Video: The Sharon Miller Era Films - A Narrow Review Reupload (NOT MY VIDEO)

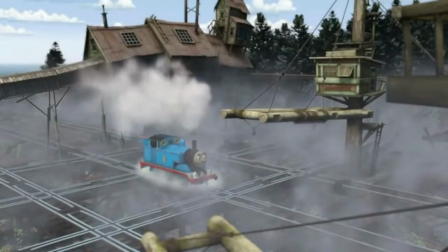739s
Despite all the issues, I still like the ideas, and it's actually a story, instead of a bunch of stories thrown together into an hour-long mess.
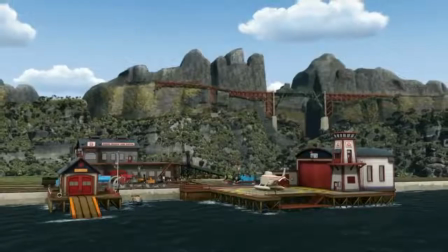746s
I don't even think it's the worst in the Miller era. That position goes to what came a year later.
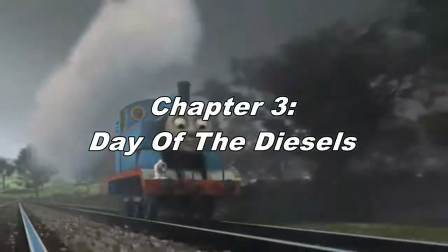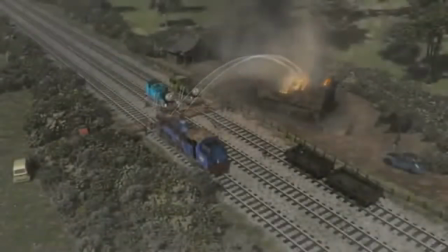763s
Like I said with Misty Island, the post-credit scene got me excited, but I was left disappointed.
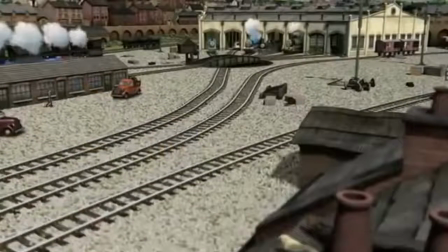770s
How so? Well, I'll explain why in a bit, but let's talk about what I do like.
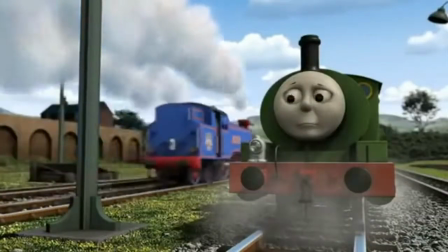775s
Percy being the main character. Like Misty Island's post-credit scene, this is the strongest part of the film,
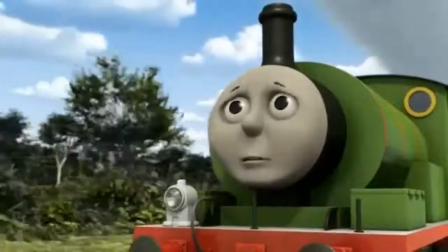781s
since, until Tale of the Brave at least, we've never seen this before, and I wish it was done more often.
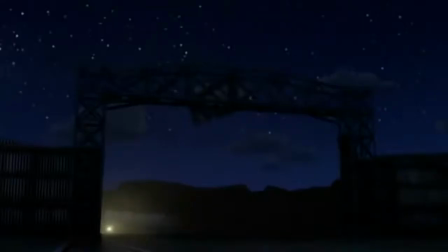787s
While the animation is still weak, it does slightly improve here, particularly with the fire and smoke effects, which I think look really good.
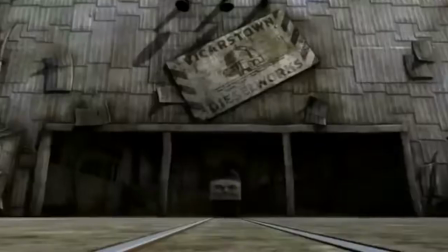795s
The character of Diesel 10. This might be a bit controversial, but I like him in Day of the Diesels.
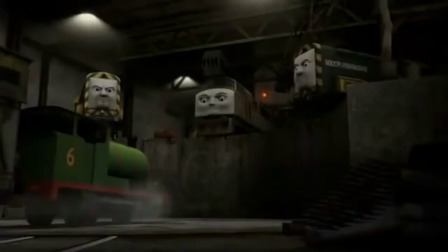801s
He may not be as aggressive as he was in Magic Railroad, but instead is more calm and manipulative towards Percy.
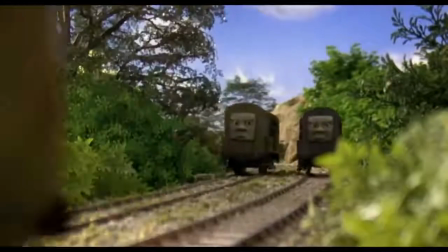809s
While I prefer the version in Magic Railroad, I still enjoy him here as well. So, because I just said that, I feel that some people may ask me,
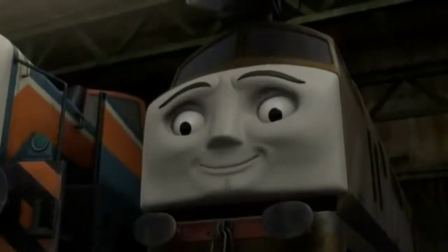817s
why am I fine with this character change, but hate the changes to Donald and Douglas in the Brenner era?
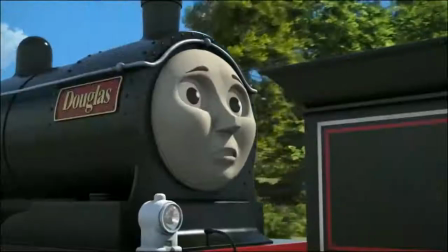822s
Well, not only did those character changes came out of nowhere, there is absolutely no reason for the twins to act the way they did.
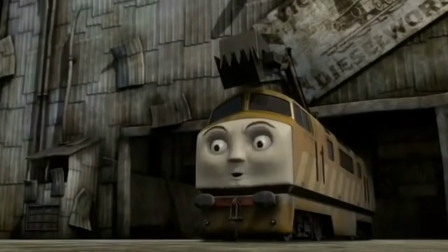830s
The changes to Diesel 10 were unexpected, but it is pretty clear why he is like this.
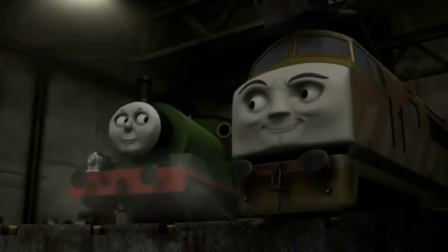835s
He wants to get Percy on his side, so he can help him, and give him easy access to the steamworks.
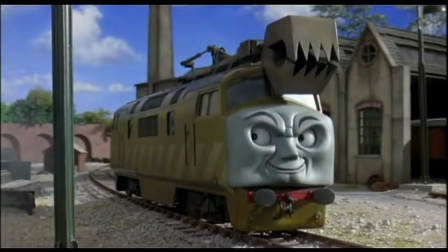841s
If he had the same personality as he did previously, and Percy still worked for him, then it would feel a little hard to believe.
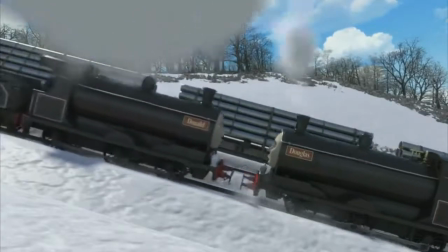849s
Donald and Douglas, on the other hand, go from caring for each other to being absolute arseholes to the point where they literally fight each other.
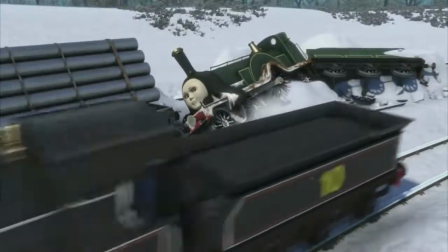857s
And, as I said earlier, they act like this for no reason whatsoever.
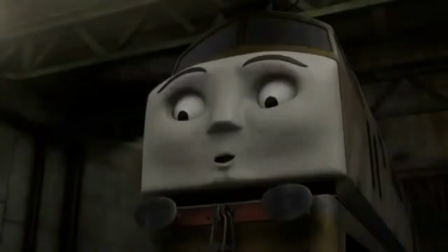862s
Continuing with Diesel 10, while the voice doesn't fit with his character at all, I do like how the actor delivers some of his lines,
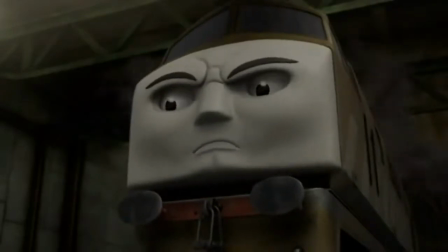869s
showing that Diesel 10, despite being more calm, isn't entirely patient and nearly loses his temper sometimes.
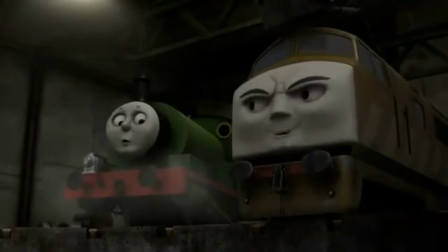876s But what about Thomas? Have you asked him to speak to Sir Topham Hatt?
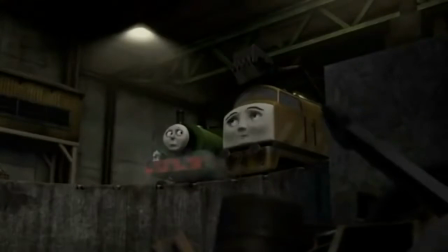883s Then you must bring Thomas here. That way we will have his full attention.
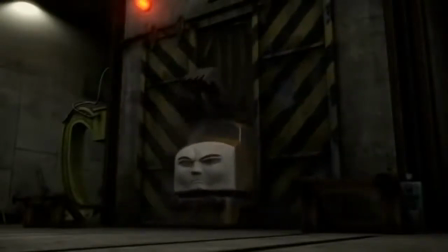890s
Also, the little gag with Diesel 10 and his shed did give me a few chuckles. Speaking of funny moments...
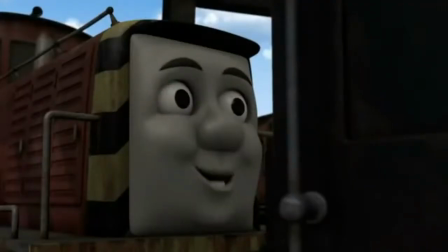897s Aye, Den fixes all of us diesels with a whisk of his wheels, me hearty.
I don't know if it's the laugh or Salty going cross-eyed, but I always found this bit hilarious.
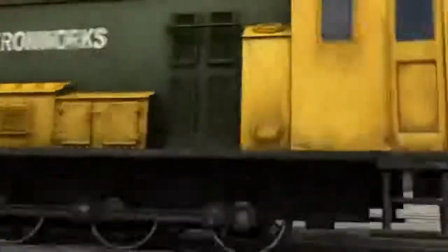908s
One last thing worth mentioning, the scenes of Percy and the diesels, and later all the steam engines going to the steamworks, are pretty cool to watch,
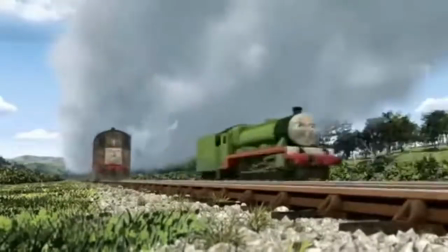917s
despite the constant narration. And that's it in terms of positives.
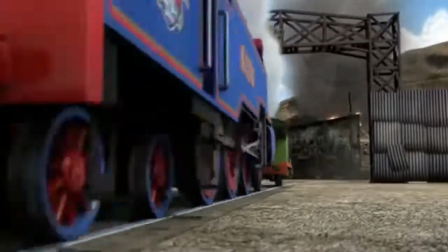922s
So let's get into the reasons why this film is quite simply terrible.
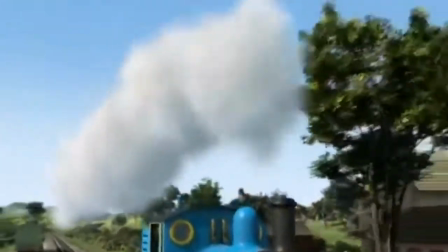927s
First off, the amount of narration. Now, the narration is a big part of the series, I understand that,
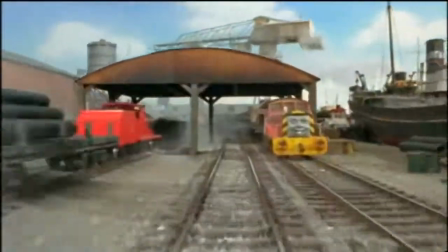933s
but the reason it worked back then was because there wasn't too much of it, and there were pauses between bits of it.
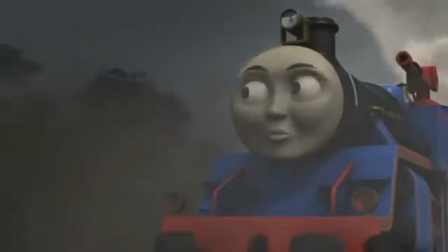939s
These are the mistakes made with the Miller era's narration, and it really shows in Day of the Diesels.
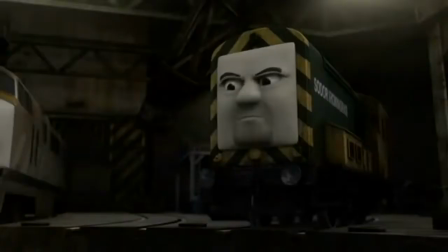945s
Because there's so much of it, there are these awkwardly long pauses between actual dialogue, like when Percy tells that stupid joke,
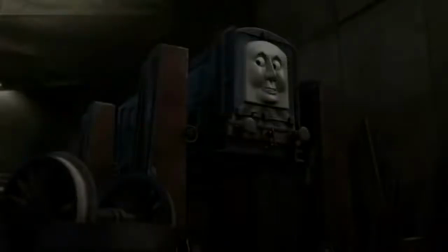953s
all the diesels start laughing, but between that and Diesel 10's laugh, he just blankly stares at Percy,
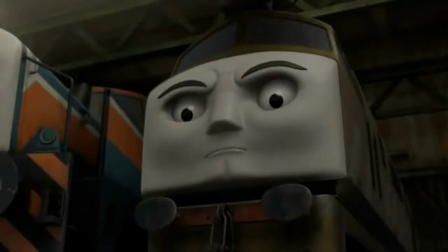960s
just so the narrator can say, "And Diesel 10 laughed loudest of all."
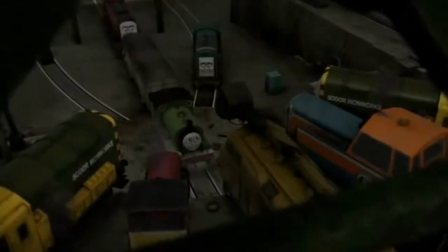967s
I think it's obvious that he didn't like the joke, and laughed just to make Percy feel like he was funny,
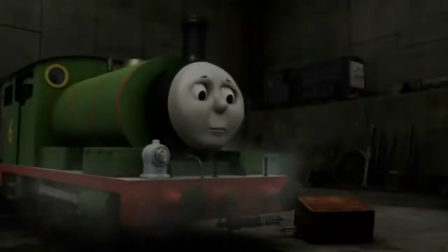972s
but wouldn't it be logical to laugh with the other diesels, or at least before they stop laughing?
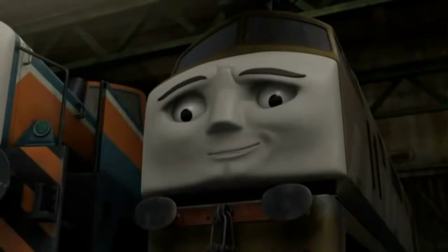979s
Because since he does neither, it doesn't look convincing. Still on narration, another thing it ruins are the tones of certain scenes.